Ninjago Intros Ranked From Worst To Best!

Hey, what's up, guys? Terroronicle545 here with a very quick and very random little ranking video.
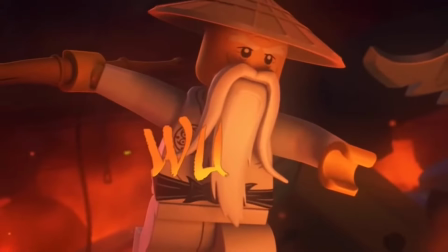0:13 Whenever we get a new Ninjago season, we additionally get a new intro to go along with it.
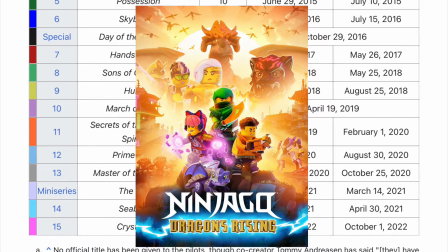0:17 And given that the franchise is currently 15 seasons and a spin-off series deep, there has obviously been a lot of different intro variations.
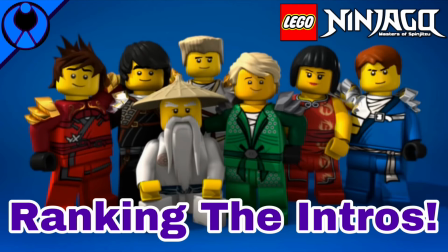0:26 So I thought it would be fun to sit down today and rank all of them from my least favorite to favorite. However, before we start, I would like to note a couple of things.
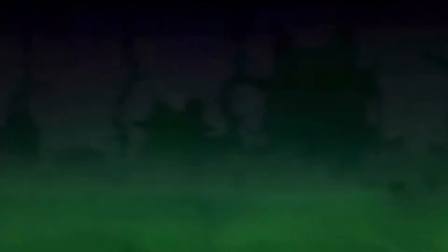0:33 I'm gonna be ranking the actual intros themselves and not the weekend whip covers that go along with them.
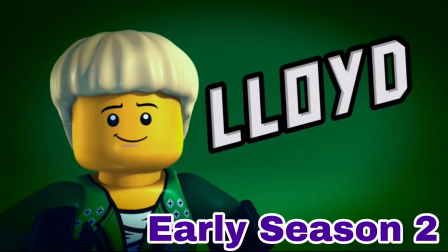0:39 I'm also not gonna be counting variations of one intro as two separate entries.
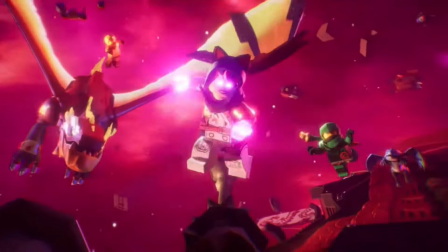0:44 But with all that said, let's get right into the list.
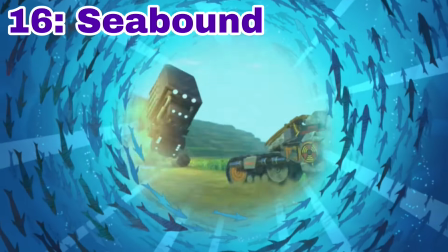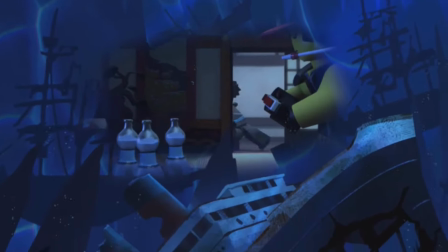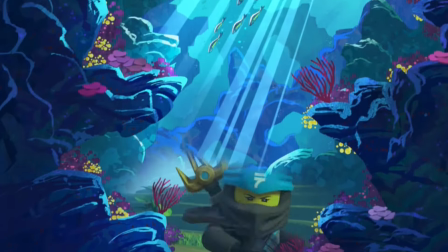1:01 You're gonna see throughout this ranking that the two things I love the most in a good Ninjago intro are dynamic movements of the characters and a good lyrical song,
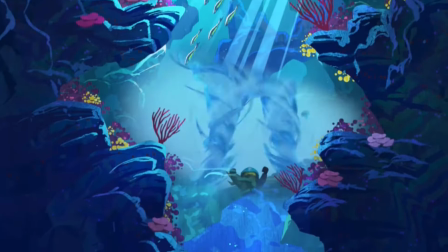1:10 most of the time being the weekend whip. And the Seabound intro has neither of those.
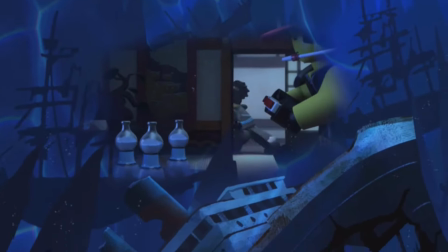1:14 It's just kind of bland and uninteresting to watch. And because of that, it ranks at dead last on the list.
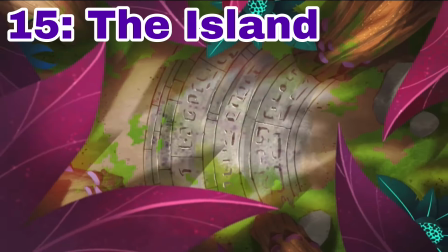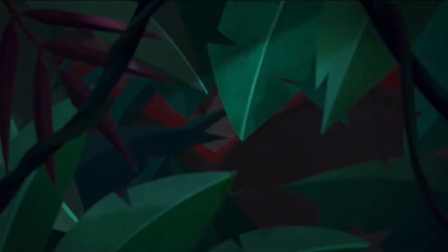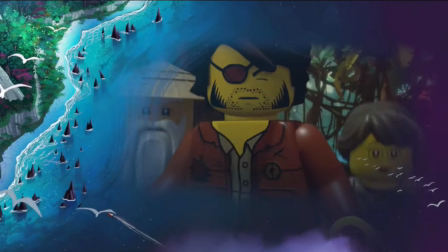1:34 The Island intro is pretty much the exact same thing as the Seabound intro, just with slightly more interesting visuals.
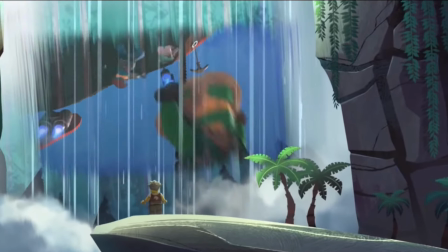1:40 And just a heads up, I'm really not too big of a fan of the Wild Brain style of intro, so pretty much all of them are going to be ranking here pretty close to the bottom.
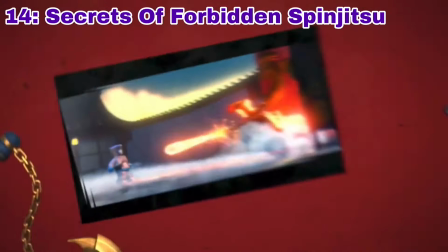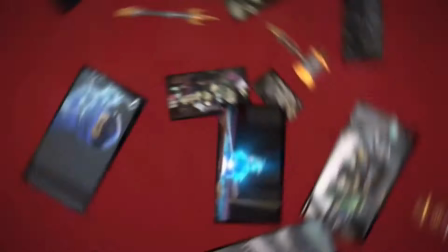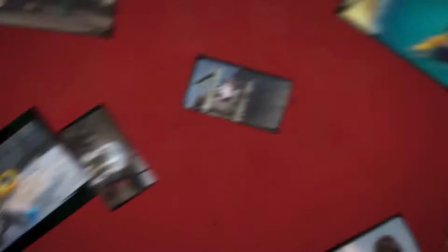2:00 The Season 11 intro was the first one to try out the new Wild Brain format of recapping each previous episode during the intro,
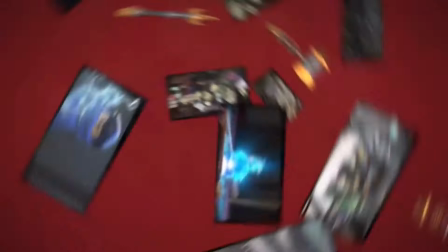2:07 and you can definitely tell that this was their first go at doing this format.
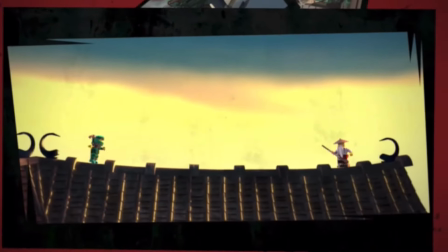2:11 Despite the fact that it uses easily one of my favorite weekend whip covers, the visuals are really what kill it for me.
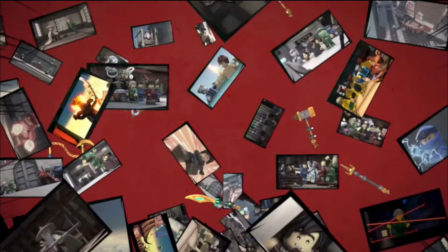2:17 Like, what do these floating screens have to do with the fire or ice chapters?
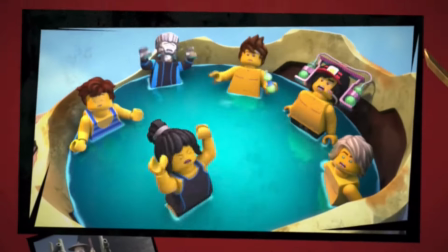2:22 I don't know, ultimately it does have a really good weekend whip cover, so that does place it a little bit higher than the Island and Seabound intros.
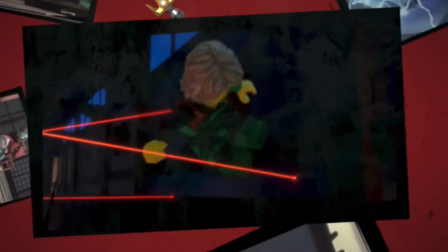2:28 But you can still definitely see the growing pains of Wild Brain trying to adapt this new style of intro to the Ninjago series.
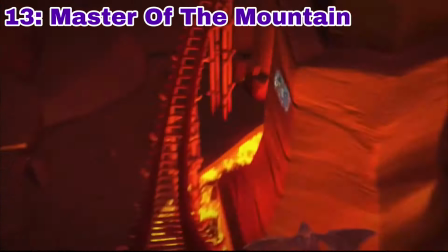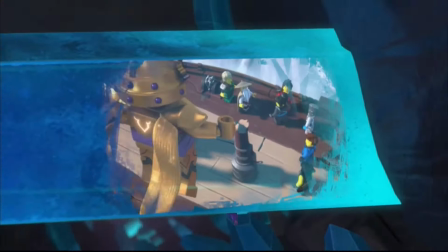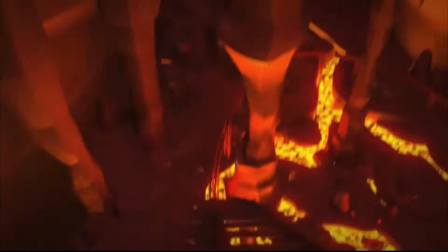2:48 The Master of the Mountain intro is a pretty solid evolution of what they were trying to do with the Season 11 one.
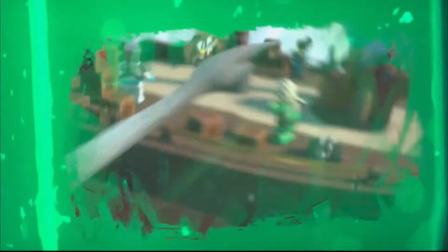2:53 This time, not only do the visuals tie into the season perfectly, but they are very dynamic to watch as we whip around this cave.
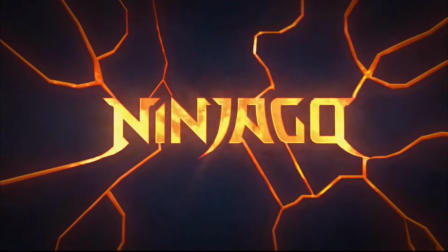2:59 I don't really have much else to add, it's just a step in the right direction for the Wild Brain format. Even though the intro that came out before it was a little bit better, but we'll get to that.
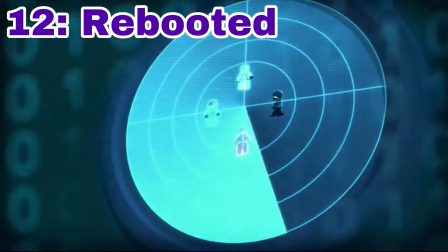3:08 Ninja!
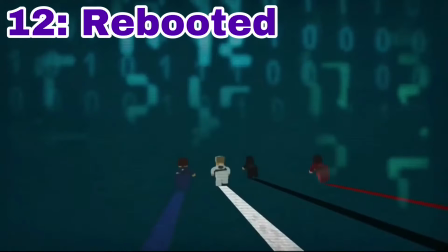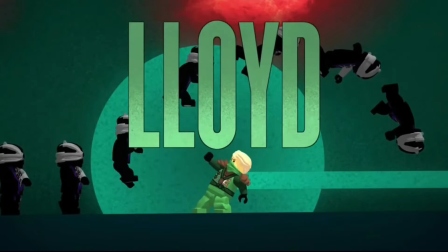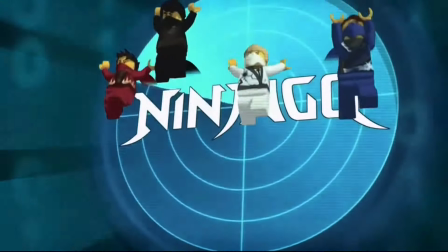3:22 This one might seem like a bit of a wild card, but I'm gonna be honest, I've always found the rebooted intro really weird.
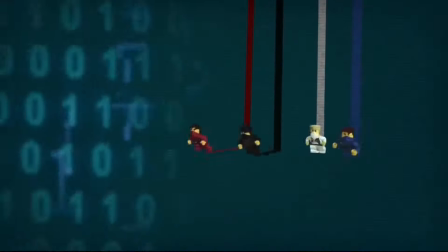3:29 Like, I don't know, the decision to forego individual character shots in favor of introducing all four of the main ninja as once just always struck me as really jarring.
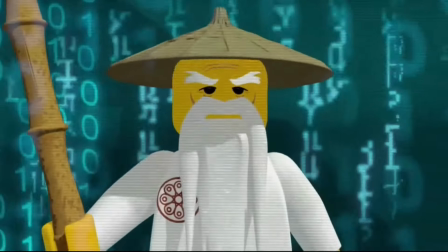3:37 Like, changing things just for the sake of changing things, you know? It's also really bizarre that there's like this weird break in the music halfway through when they introduce Sensei Wu.
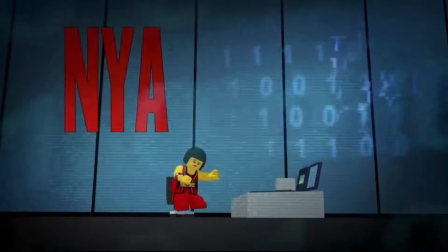3:49 It just kinda unnecessarily ruins the pacing.
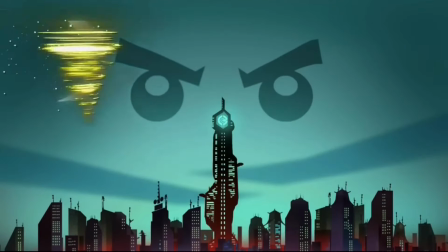3:53 I don't know, it gets some points for not just being a clip show like the Wild Brain intros, but I definitely think it's the worst of the traditional format.
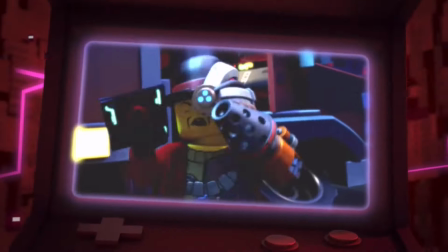4:13 Prime Empire works because while it's just a Wild Brain clip show, it actually makes sense with the seasons to just pan around to a bunch of different screens like this.
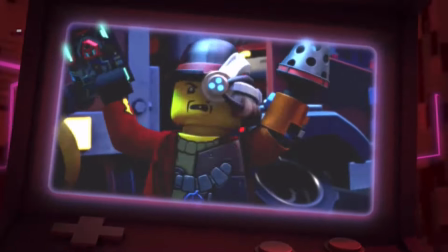4:21 Also, that opening with the motherboard is just really freaking cool. Definitely gets you hyped up to see the video game world that they're presenting throughout this season.
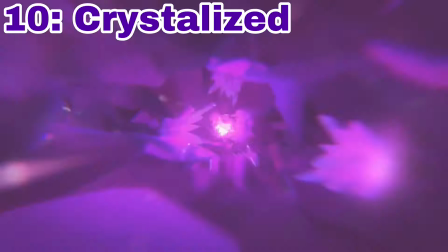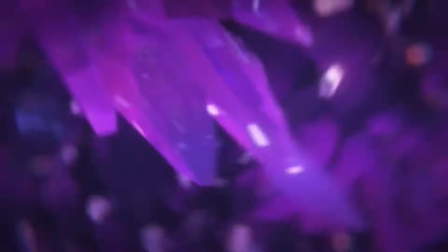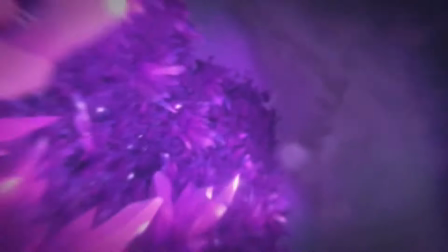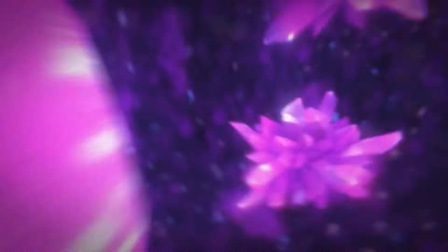4:44 Crystallized easily has the best intro in the Wild Brain format. The framing device of the reflections in the crystals makes a lot of sense and is really cool to whip around and look at,
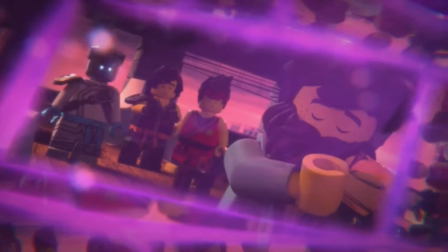4:53 and it has a fantastic lyrical song in the crystallized remix of the weekend whip.
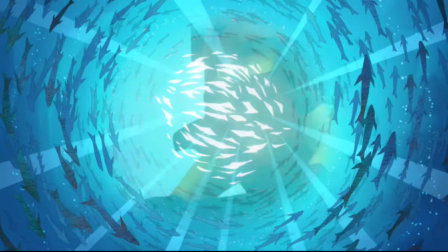4:58 Easily the best of the Wild Brain format, which is really not saying too much, but hey, how can you not sing along?
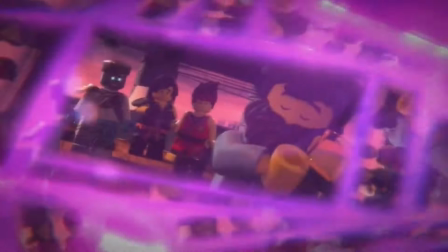5:05 I just mean kick back, da-da-da-da! whip around and spin.
It's like 4 a.m. right now. Oh, God.
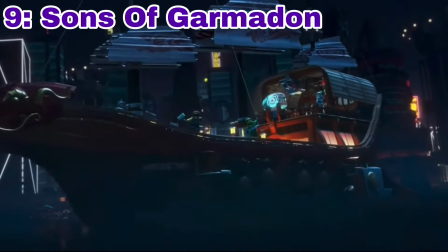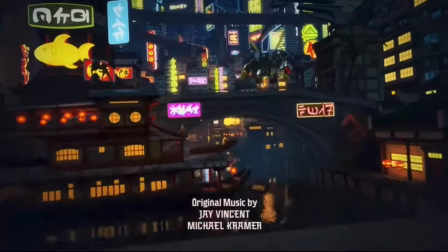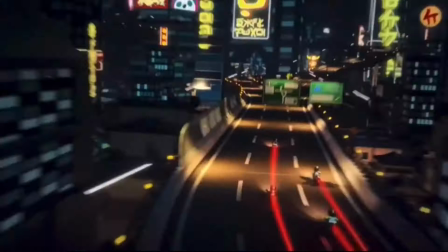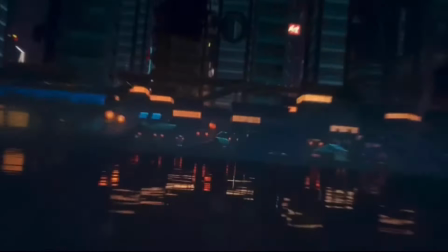5:34 Despite Sons of Garmadon being another instrumental season, it does a fantastic job of building up a strong atmosphere for the season at hand.
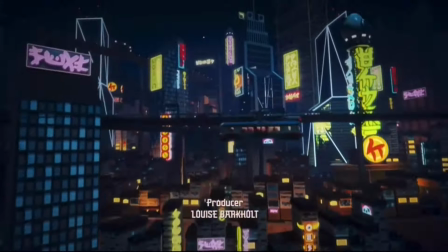5:43 The main Ninjago Overture remix is fine enough, but it's really the visuals that carry this one for me personally.
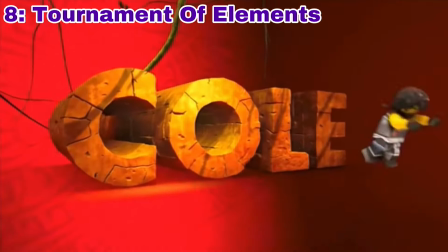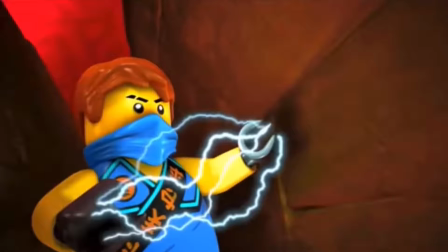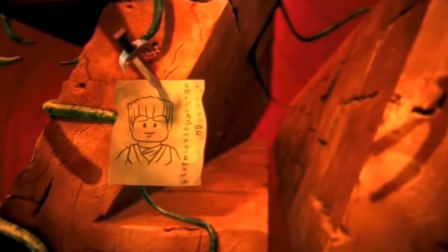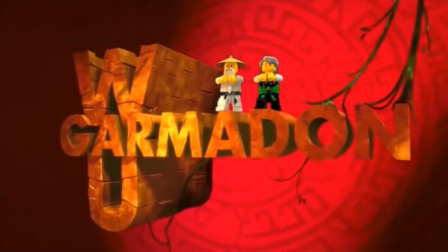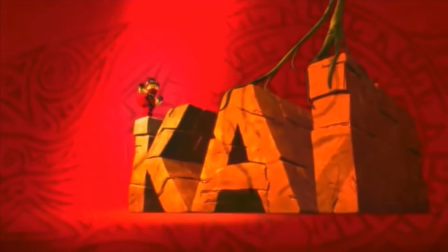6:10 Now this is when the openings get really tricky to start ranking.
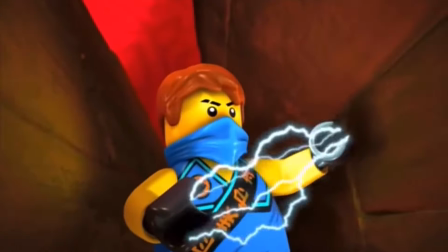6:13 The Tournament of Elements intro doesn't really do anything wrong per se, it just doesn't really have as much going for it as the other intros higher on the list.
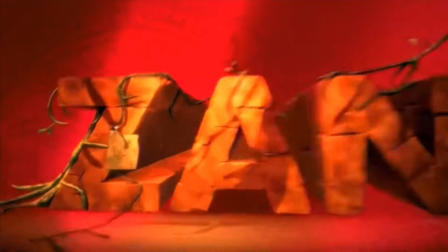6:21 I think it's just some little things that kinda add up, such as not adding Zane once they find him in the actual season, and the weird layering of Wu and Garmadon's names.
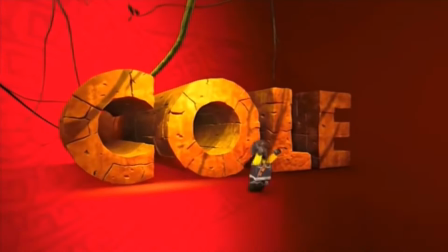6:30 But still, it's got cool dynamic shots of the characters and a good lyrical song. Really the only two things that I can ask for.
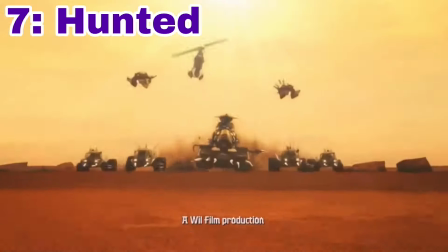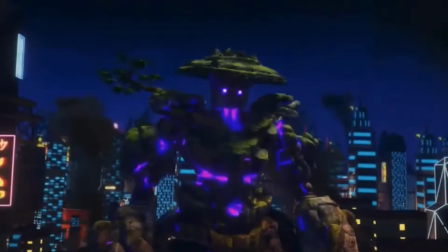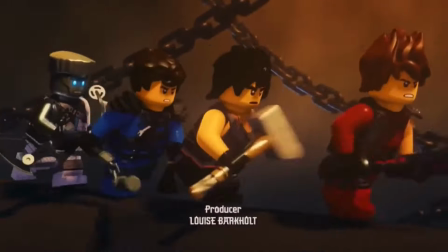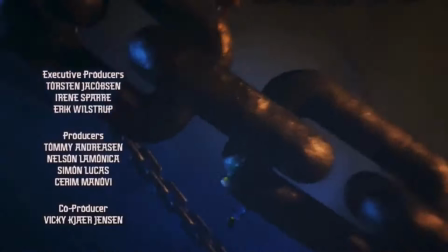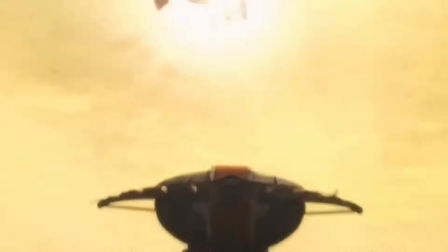6:58 Just like the Sons of Garmadon intro that preceded it, the Hunted intro does a fantastic job at setting the mood and vibe of the season as a whole.
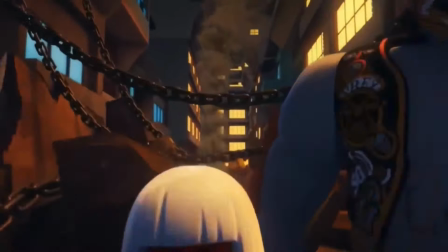7:05 The music, while being instrumental, which I'm not as into, is very dire and frantic sounding, which fits the plot of the season absolutely perfectly.
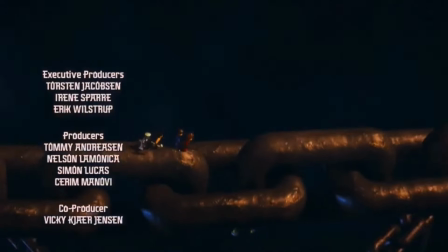7:14 This is matched up with the awesome way that the visuals mirror themselves, further mirroring the season with how the ninja team is split up between the two realms.
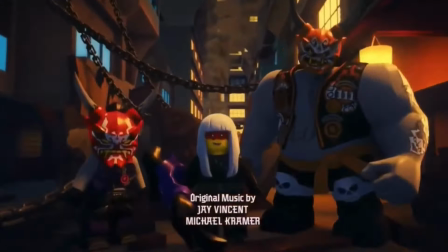7:23 And you're gonna see as the list goes on that something I really like in a good Ninjago intro is when it's able to reflect an aspect of the season in some way.
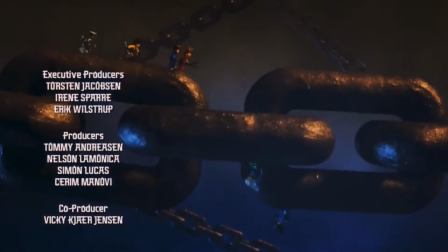7:30 And this is something that the Hunted intro specifically does fantastically well.
Lost in the unknown, so much to see together.
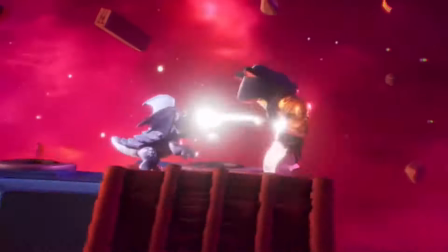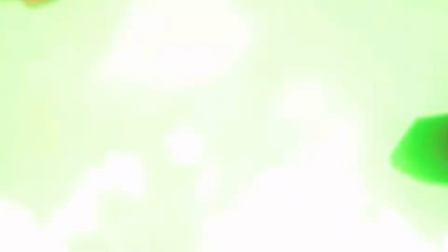7:47 Okay, I'm gonna be brutally honest, the New Dragon's Rising intro honestly kinda ticks me off a little bit.
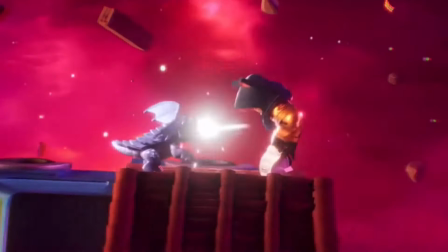7:52 I think it easily, without a doubt, has the best visuals of any Ninjago intro ever.
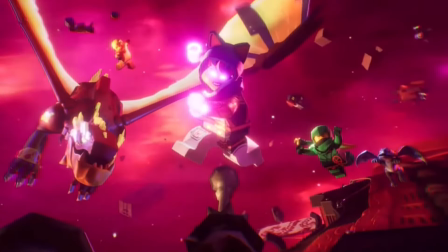7:58 I mean, come on, just look at this, look at how dynamic it looks, look at how much the colors pop.
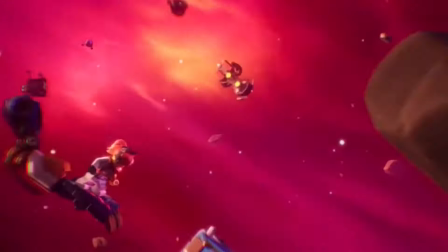8:02 The new Rise song, while obviously not holding a candle to the Weekend Whip, is honestly still pretty epic in its own right.
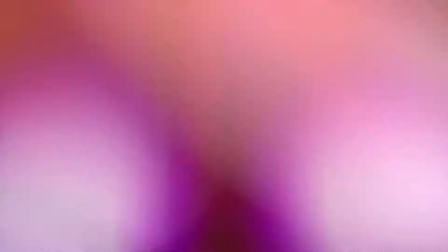8:08 But this intro is just so short. It's like 10 seconds long and it's just making me think, Lego, you had something really cool here.
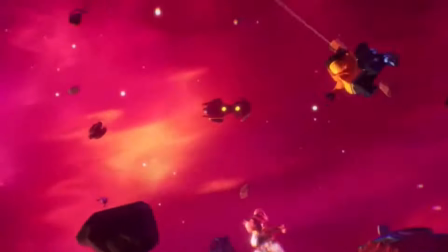8:16 You could have extended this one out a little bit more. I mean, the song itself is like 2.5 minutes long.